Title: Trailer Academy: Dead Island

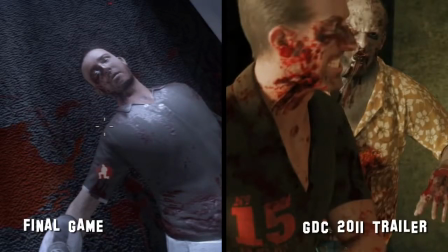[8:38]
The dad's shirt has the number 15 written on it in the trailer but is blank in the game, and the lamps on the wall are a completely different style in both scenes.
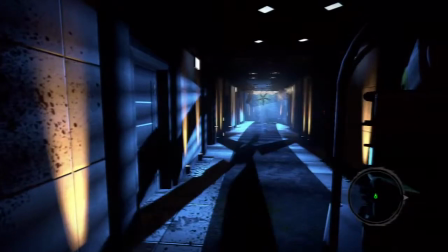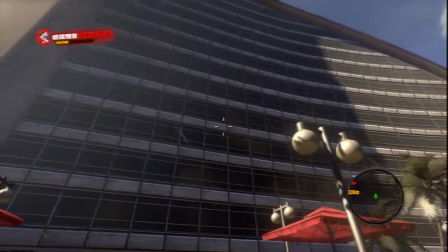[8:50]
The most glaring omission in the game, however, is the giant gaping hole in the window left when the girl was thrown from the room.
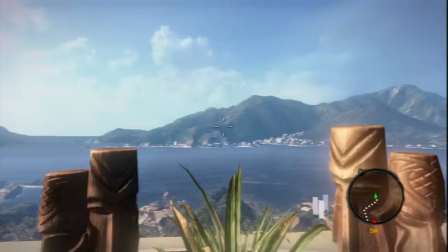[8:57]
The window is covered with blinds in the game, despite the player getting a gorgeous open view of the resort from a nearby balcony moments later.
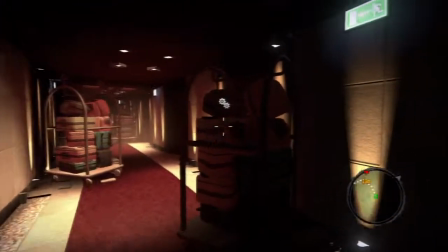[9:03]
The hallway the girl runs down in the trailer is much less illuminated and less crowded with loot-filled suitcases,
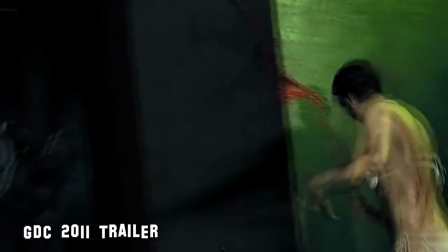[9:09]
and the small hallway immediately to the right, where the dad grabs the axe, has been removed in an apparent remodel.
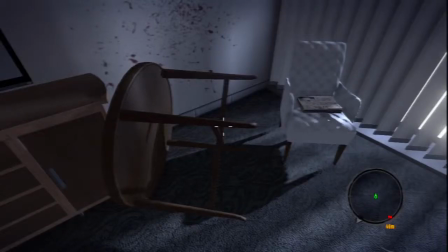[9:15]
In all fairness, the chairs are the same, the table is the same and is now overturned, and the dresser and a row of decorative pots are the same.
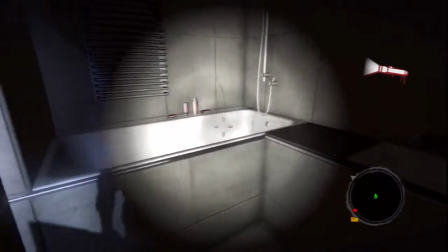[9:21]
The bathroom, which we don't get to see the inside of in the trailer, stays in the same location, and the two planks busted out of the door appear in the same area.
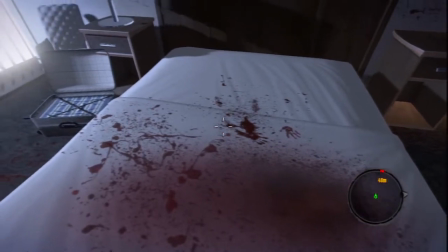[9:29]
There's also tiny, tragic handprints on the bed, a reminder of the third member of this doomed family that's no longer on the premises.
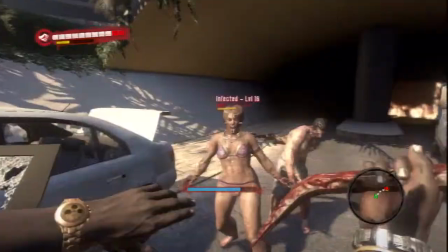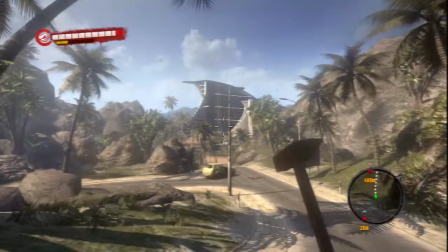[9:42]
The last detail that distances the trailer from Dead Island is the fact that this CG masterpiece wasn't included anywhere in the final game.
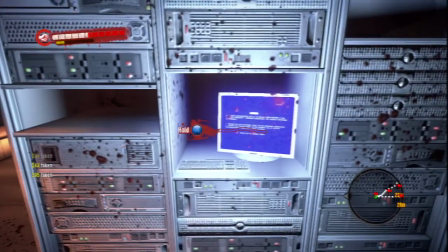[9:49]
It did not serve as Dead Island's opening and was not playable from anywhere on the game's disc. For some, connecting the trailer to the game so literally wasn't the point.
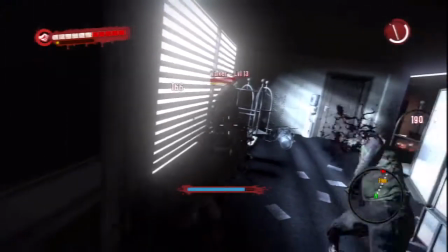[9:57]
In the Los Angeles Times, Malt Wagner, senior brand manager at the game's publisher Deep Silver stated,
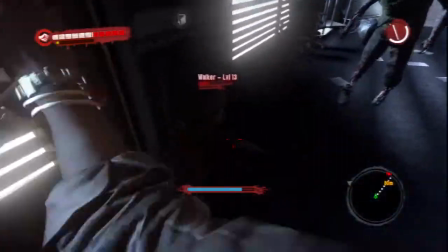[10:03]
the goal wasn't really to tell a story that was in the game, in terms of this triangle relationship between mother,
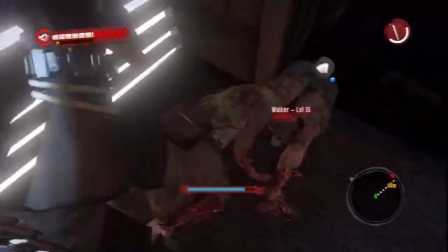[10:07]
father and daughter. Rather, it was to have something reflective of the mood we want to create in the game.
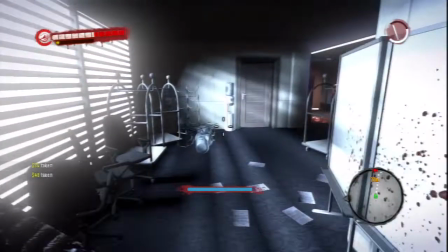[10:12]
But if you look at it from a gamer's perspective, this could be one example of a quest you would encounter in Dead Island.
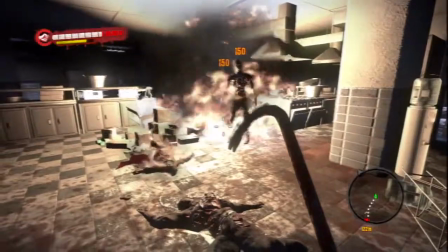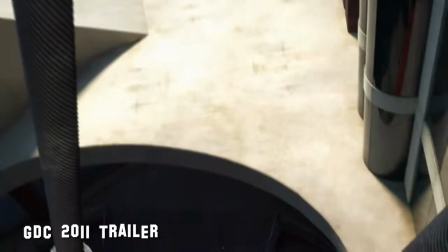[10:24]
If you try and watch the trailer with fresh eyes, pretending you've never seen it before and have no idea how it will end, you can see how expertly the piece is directed.
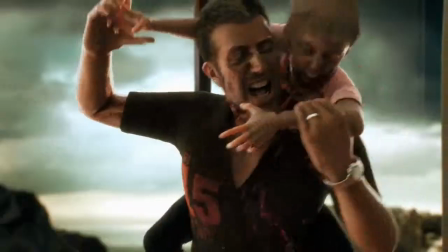[10:32]
The viewer isn't given enough information to immediately recognize the girl is attacking her father.
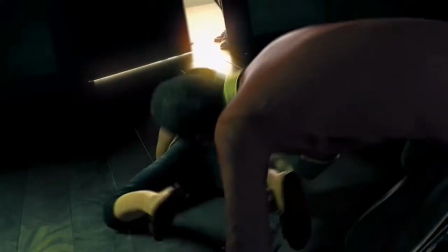[10:37]
She could just be running to the first open door she sees.
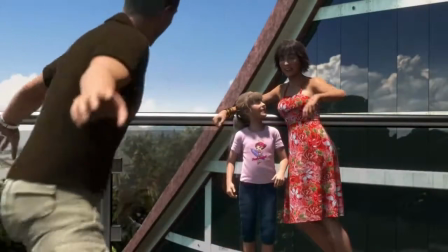[10:39]
Their relationship isn't sealed until the trailer's final few shots that show the threesome arriving at the resort and waving for the camera.
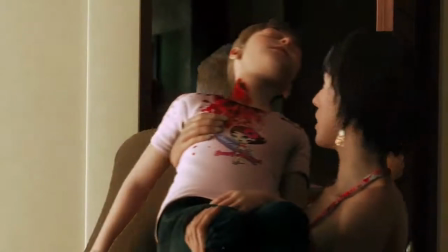[10:46]
It's difficult to see these parents pick up their injured child and put her directly in harm's way, even though it just appears that way because the footage is reversed.
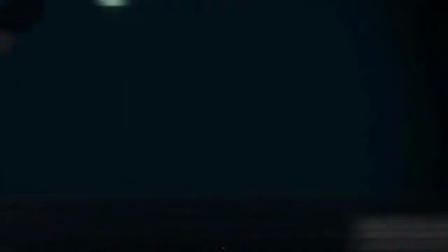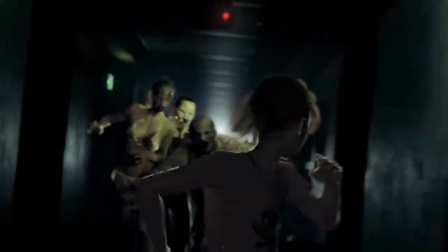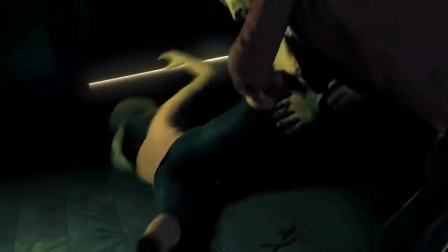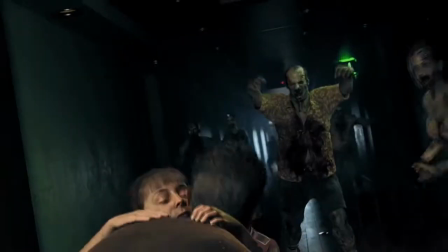[11:16]
The question remains, does this trailer sell the game Techland actually made? I could see the case argued both ways.
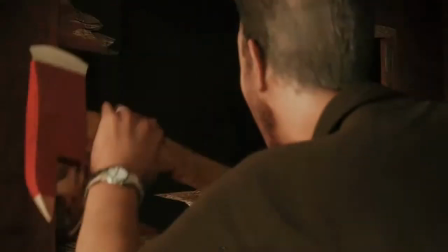[11:23]
The trailer makes too big a point of showing the axe in action for it to completely miss the mark, and I don't think anyone actually expected to play the final version backwards and forwards.
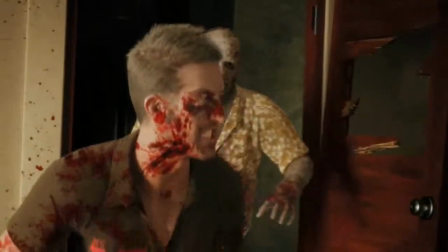[11:32]
But we never interact with these characters or learn any additional information about them from a diary, email, or side quest.
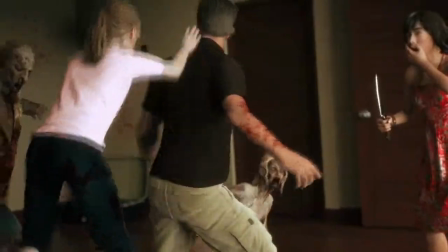[11:38]
Why was their inclusion so minimal? What's more important in a trailer, the game's story or the game's theme?
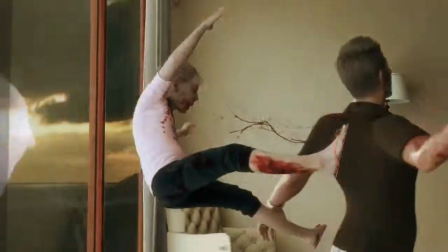[11:44]
Richard Scott, executive producer at Axis Animation, told Edge magazine, we set out to create a trailer that would capture what it would be like to survive a zombie infestation.
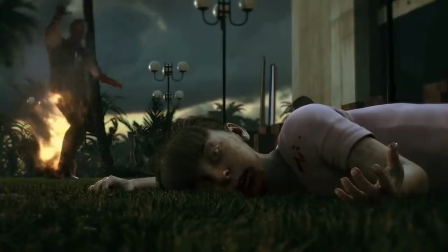[11:52]
To me, this is clearly what the Dead Island game is about. Survival.
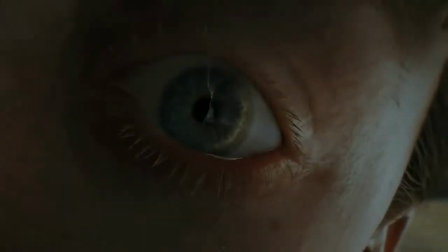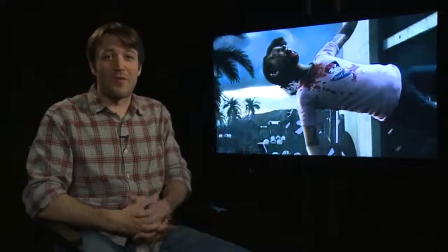[12:05]
This poor family may be very, very different from the four loudmouth leads in the final game, but all these characters are in the same position.
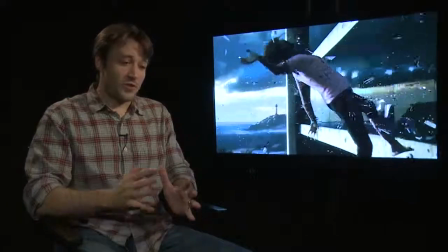[12:11]
They're stuck in the hotel when the epidemic breaks, forced to grab the first weapon they can find and defend themselves or die.
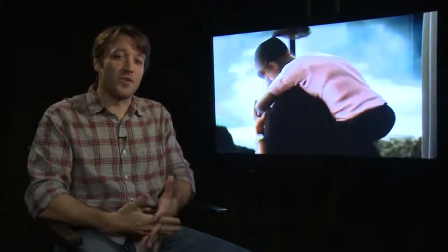[12:17]
I think Techland learned their lesson and made the trailer for their newest title, Dying Light, much more suggestive of the actual game, which I can personally verify after playing it at E3.
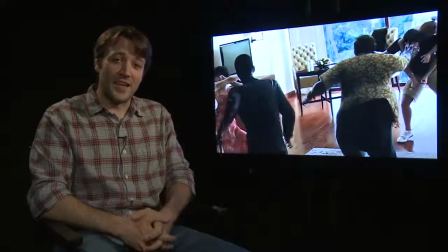[12:25]
Other trailers that seem to sell games other than the ones intended include the first cinematic trailer for Star Wars The Old Republic,
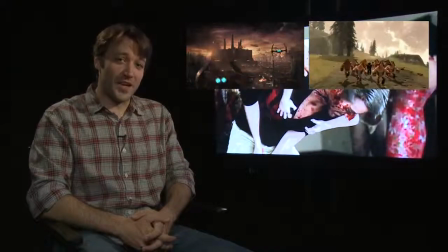[12:31]
the E3 2009 trailer for Brutal Legend, the announcement trailer for I Am Alive,
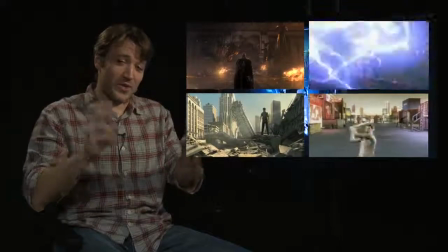[12:36]
and the first gameplay trailer for Red Steel.
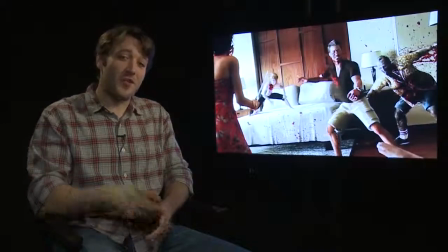[12:38]
If you have any other suggestions on trailers that sell the wrong games, let me know in the comments below on GT or on my Twitter feed at GameTrailersVO.
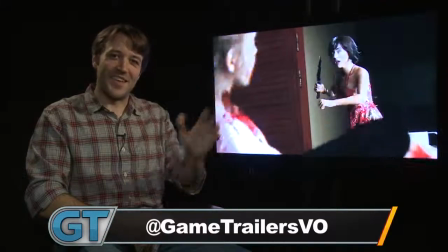[12:46]
See you next time.